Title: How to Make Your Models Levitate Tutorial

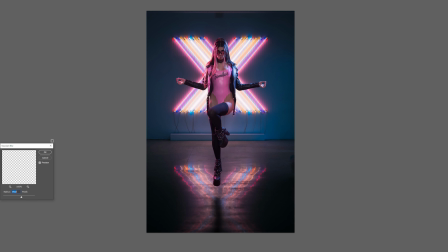502s
I moved the shadow into position, and then I used a Gaussian blur to kind of blur it and give the illusion of a shadow.
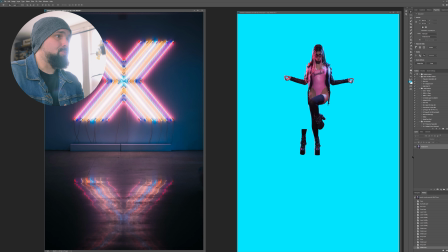509s
Now to move the mask layer over from one image to another, it's pretty simple. You just click on it and drag it over. Photoshop might give you this message saying it's not the same depth, whatever, hit OK. And here we go.
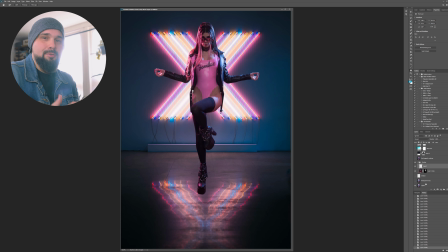520s
So this is it. Now we have a mask layer that we can move around on top of this layer. All right, so pretty much technically we're done with the Photoshop stuff, but I want to fine tune the image a little bit.
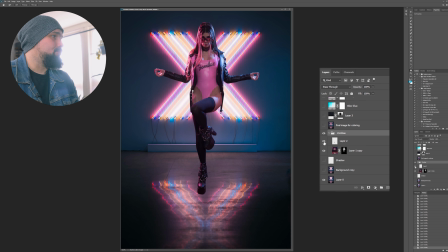529s
So here I got a folder, and in the folder we have Zombie and her foot. And so I can just quickly turn her off if I want.
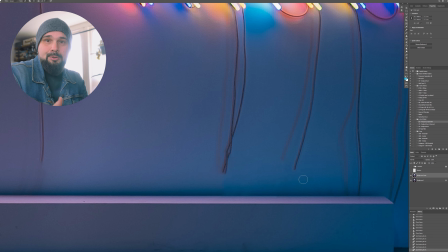535s
And what I wanted to do is fix up the background a little bit. Now, first thing I wanted to do was get rid of all the wires hanging from the neon lights in the background.
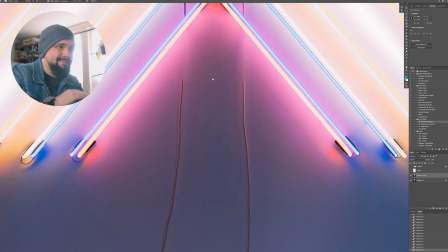543s
I found them very visually distracting, so Photoshop those out.
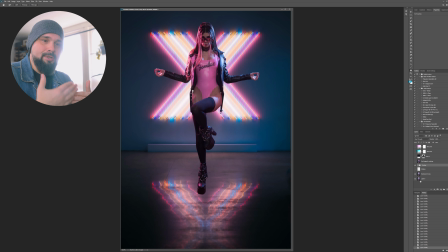546s
So the next thing I wanted to do was kind of create a separation between Zombie and the background, the subject in the background. And in photography, you do this with a fast lens, like an f1.2 or 1.4 aperture lens.
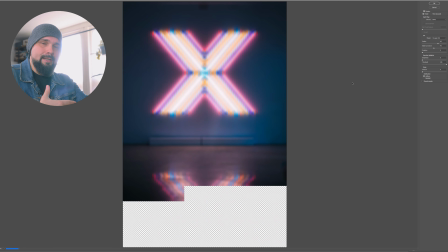558s
And what it does is it kind of makes the background blurry. So the subject pops off the background a little more.
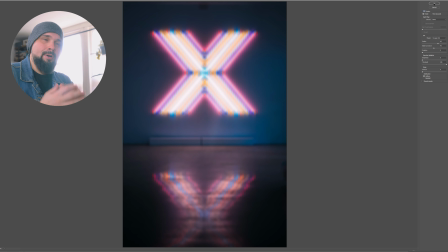563s
It creates like a 3D-ish kind of pop. And what I wanted to do is create a fake bokeh in this image.
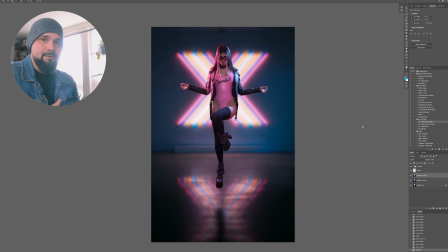568s
So I took the background image and I blurred it with a Gaussian blur. You can blur it as much as you want.
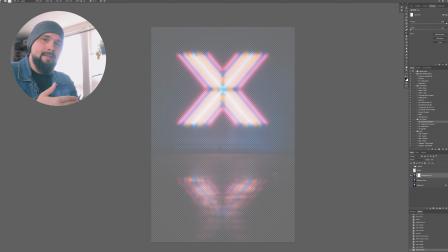573s
There's even lens blur options in Photoshop. So I blurred the background. And the thing is, I masked it so I can cut part of the background out and keep it sharp.
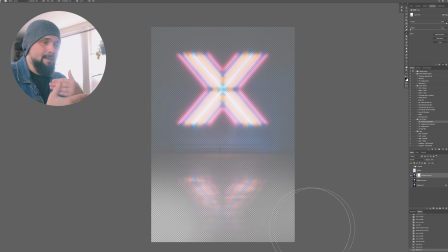582s
The thing is, the reflections on the floor are at the same depth from the camera as the model.
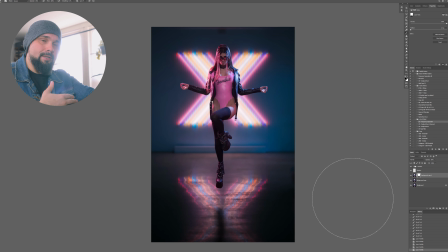588s
So that area has to be sharp, but the background neon lights have to be blurry. So I just did a little quick mask on that. And it looks pretty good.
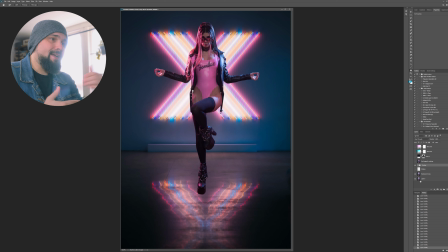595s
It looks like there's a little bit of a blurry background behind her, and it kind of gives that separation. So that worked out really well. And that's a trick you can use in your composites if that's something you want to create. Now the image looks okay here, but I wanted to add a little character to the image. So what I did is I got some photos of stars and I superimposed some stars on the background.
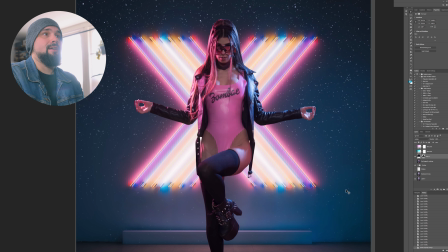614s
Now I have it at 30%. If I go to 100%, you can see the starry night behind her. And it kind of doesn't make sense because she's indoors and there's stars, but then again, she's levitating and that doesn't make sense either. So we set that to 30%. And I kind of faded the stars towards the bottom and left them a little brighter around the top.
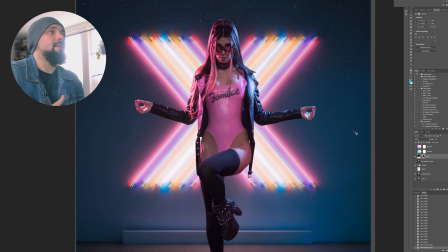632s
So I used an eraser or a mask to sort of figure that out. And it just adds a kind of little magic to the shot. So that's the one thing I wanted to do. And the other thing is, if you remember when we did the photo shoot, we had a blue light on the one side and a pink light on the other side.
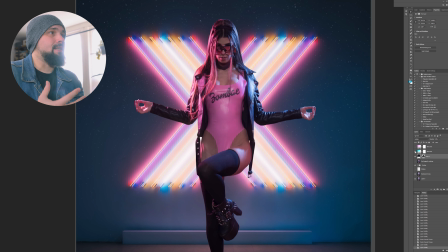647s
So what I did is I added a blue light, just like a little dash of blue,
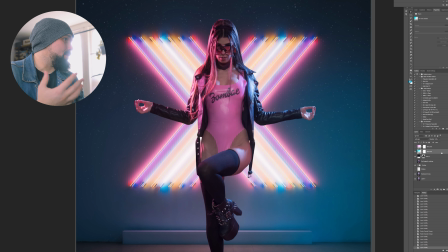653s
and I made this is what, a screen layer, a soft light layer at 50%.
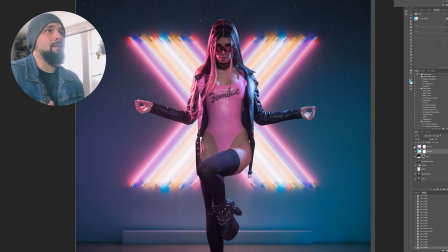657s
So I took a big blue brush and just popped it on the image, and on the other side I did a little pink. And it just kind of adds a little, it kind of blends everything together.
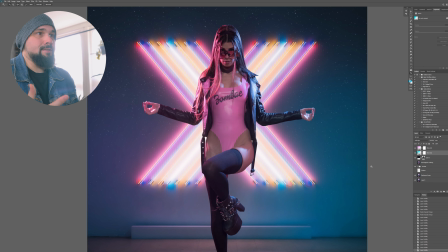666s
Now you don't have to do this, but this is an option. Okay, so now that the image is done and we have it set up and stylized the way we want, it's time to conceptualize, conceptualize how we want to animate it. So in this case, what I wanted to do was have the background image appear first, just to sort of set the tone.
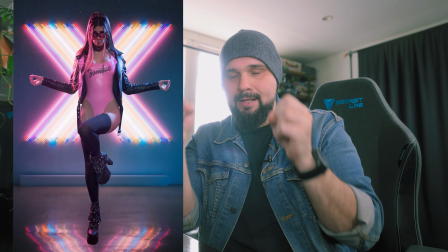684s
And then I wanted the blue light to appear on one side, then the pink light on the other side. And then I want Zombaebby to appear in the middle, and she's going to be kind of levitating in the middle. So that's the concept I wanted to create. Now, first thing we have to do is figure out what aspect ratio we want to edit in. Now, this was designed to be a short for YouTube, and a short for YouTube is basically 16 by 9 turned this way, so it's 9 by 16, and I wanted to do everything in 4K. So this is basically 2160 by 3140. I believe that's 4K in a vertical format. So you just take regular 4K and switch the numbers so it becomes vertical.
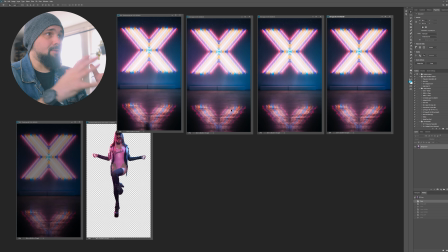720s
So that's the aspect ratio I used for all of these images here. Okay, so on the screen here, I have all the elements for my animation. So we have BG1, BG2, BG3, BG4, then we have Zombaebby, and then we have a darker version of the background.
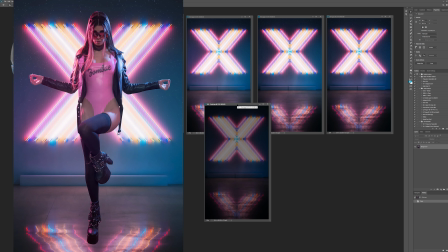736s
So what this is I wanted the neon lights to kind of flicker and pulse on and off.
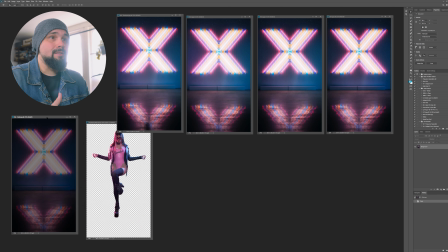741s
So this is the neon lights in the dark position. So what I did is basically, let's just take this image as an example.